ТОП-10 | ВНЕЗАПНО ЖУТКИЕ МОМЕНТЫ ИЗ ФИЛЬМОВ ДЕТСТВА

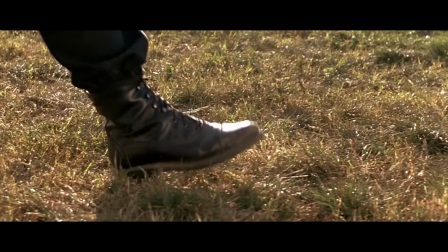[16:27]
«Сон Сары Коннор о ядерном ударе» — стопроцентный короткометражный фильм ужасов.
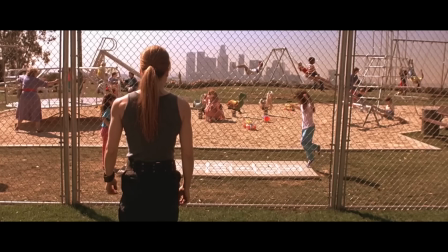[16:32]
Это видно по постановке, это слышно по саунд-дизайну.
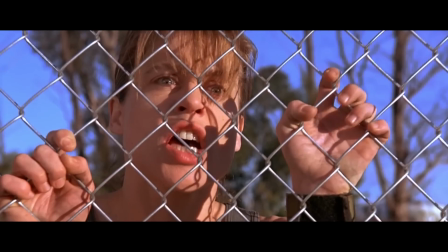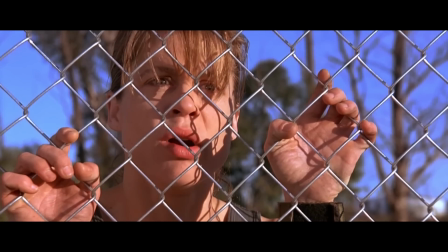[16:42]
Тихая, угрожающая музыка, зловещий отсутствующий голос самой Сары, хотя детей на площадке и решетку, к которой она прикасается, слышно.
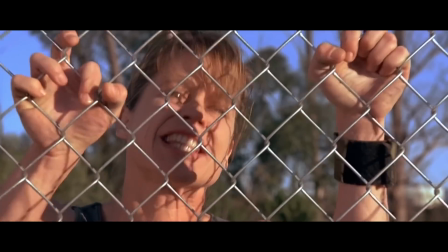[16:49]
Ощущение грядущей беды, а затем демонстрация ядерного удара.
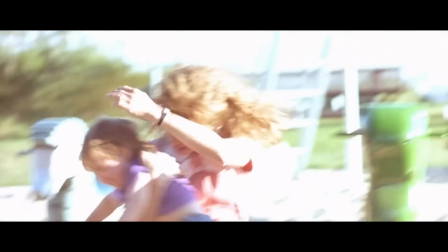Причем, чтобы вам во взрослом возрасте стало еще некомфортнее, очень точная демонстрация последствий ядерного удара.
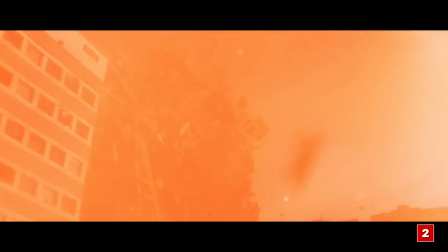[17:06]
Кэмерон консультировался со специалистами, так что снесенные дома, горящие люди,
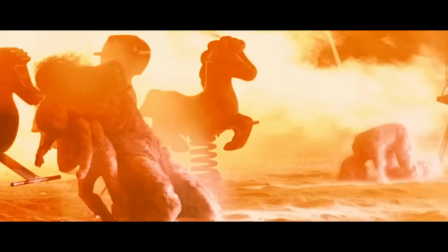[17:11]
пепел от детей, это буквально тут показано на экране, ведь это был настольный для многих детей фильм.
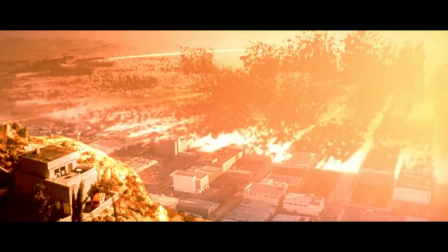[17:17]
Все это реально близкое отражение вероятного исхода, так что да, сперва это жутко как хоррор, а потом как осознание реальности. И да, есть пара десятков человек, которым, мне кажется, прямо сейчас надо это в офисе круглосуточно крутить, чтобы как-то немножко мозги вправились в нужное русло. Может, просто потому, что они в детстве-то как раз этого не посмотрели, а то, как это в детстве увидишь, так сразу как-то картина мира выстраивается.
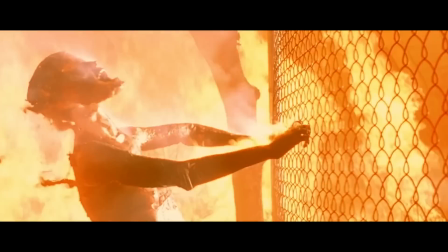[17:37]
И да, только шестое место.
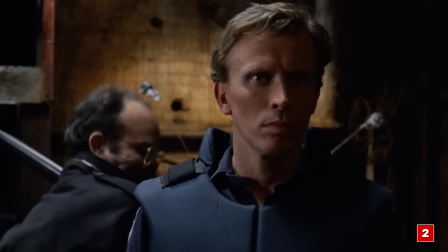[17:40]
Этот момент с «Матрицей» в дирже мог бы претендовать и на большее, как и предшествующий «Робокоп», но все же это кино здесь изначально не должно было быть.
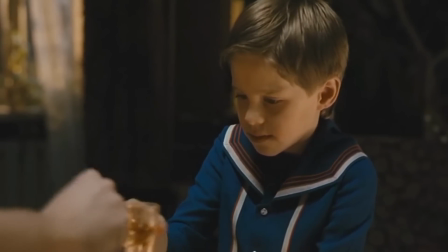[17:49]
Это эрки, буквально не для детей. И здесь они как маркер нашего воспитания, а не как борщ киношников, но не упомянуть было нельзя. Дальше все-таки пойдем по детским рейтингам. Ладно.
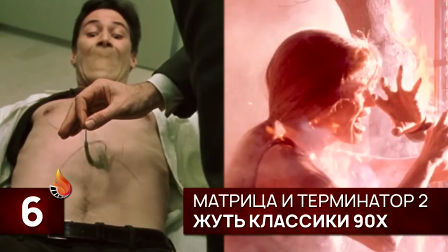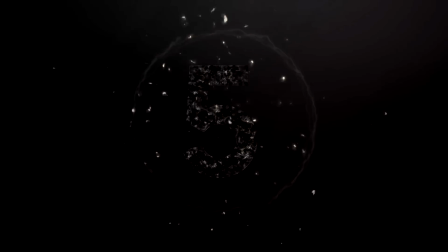Так, слава богу, мы уже потихонечку приближаемся к финалу, переходим в верхнюю половину списка, и все еще ничего плохого не произошло. На пятом месте кролик Роджер, а вернее тот, кто его подставил.
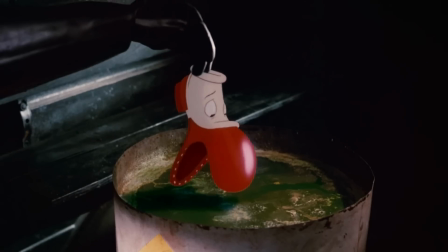[18:21]
Само собой, осторожно, спойлеры. Еще в середине легендарной истории нам заявляют ужасающую механику расправы с провинившимися мультяшками.
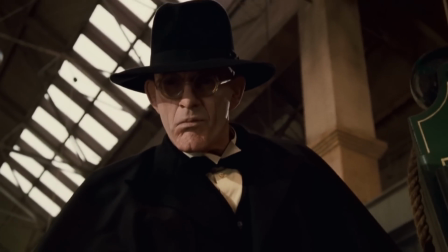[18:29]
Медленную казнь в растворителе. Чего нам, однако, не заявляют до поры до времени, так это истинные личности судьи Рока, как раз заведующего этой казневой системой.
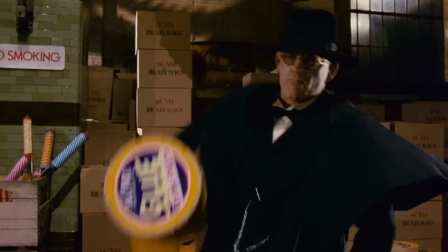[18:38]
И сочетание двух этих факторов в самом финале рождает несколько незабываемых моментов.
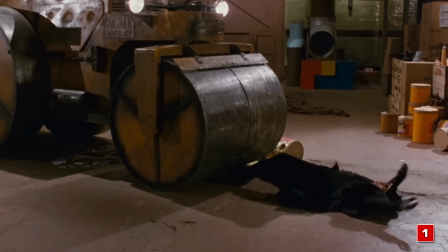[18:43]
Сперва Кристофера Ллойда, пугающе кривляющегося, переезжает каток прям в кадре.
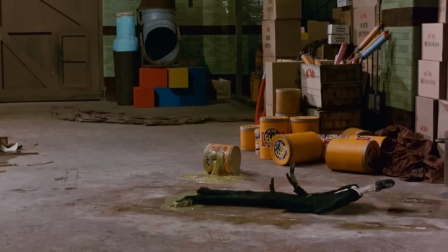[18:49]
Довольно жуткая смерть, уровень хоррора для ребенка уже на крепкую 9 из 10. Затем выясняется, что он не умер, потому что не человек, а мультяшка.
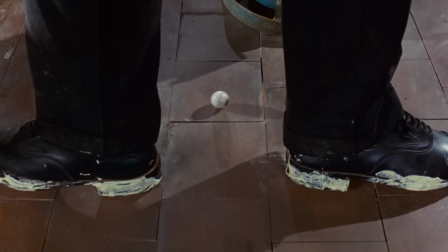[18:58]
Злодей жутко надувает себя, у него буквально вываливаются глаза, вместо них оказываются жуткие, зловеще долинные мультяшные.
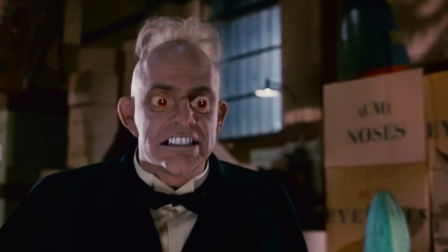[19:05]
Уровень страха 10 из 10, но и это не все.
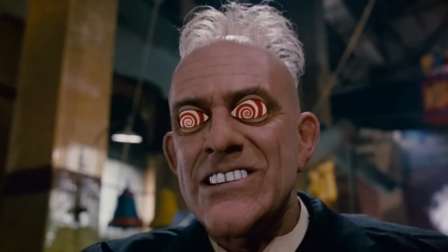[19:08]
После еще одной финальной битвы, в которой сражается уже реально супер зловещий злодей, в дело вступает тот самый растворитель.
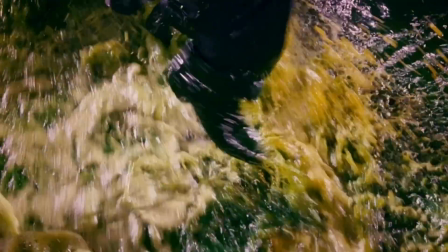[19:15]
Его направляют прямо в антагониста, и начинается сущая крепота. Крича и мультяшно извиваясь, тот медленно растворяется и умирает.
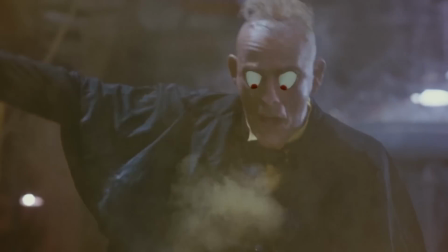[19:22]
С одной стороны, ну и правильно, мало того, что подлец редкий, так еще и попробовал своего лекарства. С другой, что-то в этом всем не так. То есть мы как бы понимаем, что перед нами мультяшка, но одновременно мы понимаем, что играет-то эту смерть реальный человек.
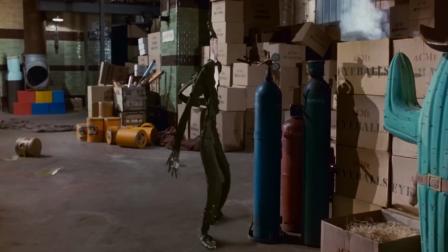[19:34]
А и потом, даже если игнорировать это зловещее сочетание, даже если это просто мультяшка, крики боли, растворение в кислоте, жутковато в любом контексте.
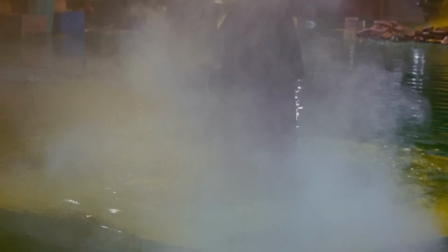[19:43]
Тем более происходит это медленно, с дымком и с маком. По большей части прямо в кадре, камеру не отводят. О, уровень хоррора. Вы что, обалдели из 10? Это не то, что не эрка, это даже не PG-13, ребятушки. Это просто PG. То есть в российском варианте локализации рейтинга 6+. Вы можете показать это семилетке, и он сразу станет кирпичным магнатом.
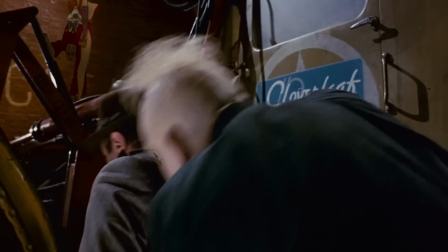[20:06]
Да, если рассматривать этот момент как что-то, что может посмотреть пятилетка в сопровождении родителей,
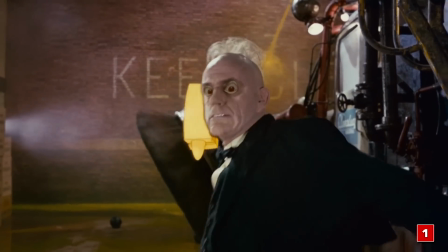[20:12]
но тем не менее, это очень достойный претендент, чтобы обогнать криповые эрки. Все-таки это еще и засланный к самым маленьким казачок.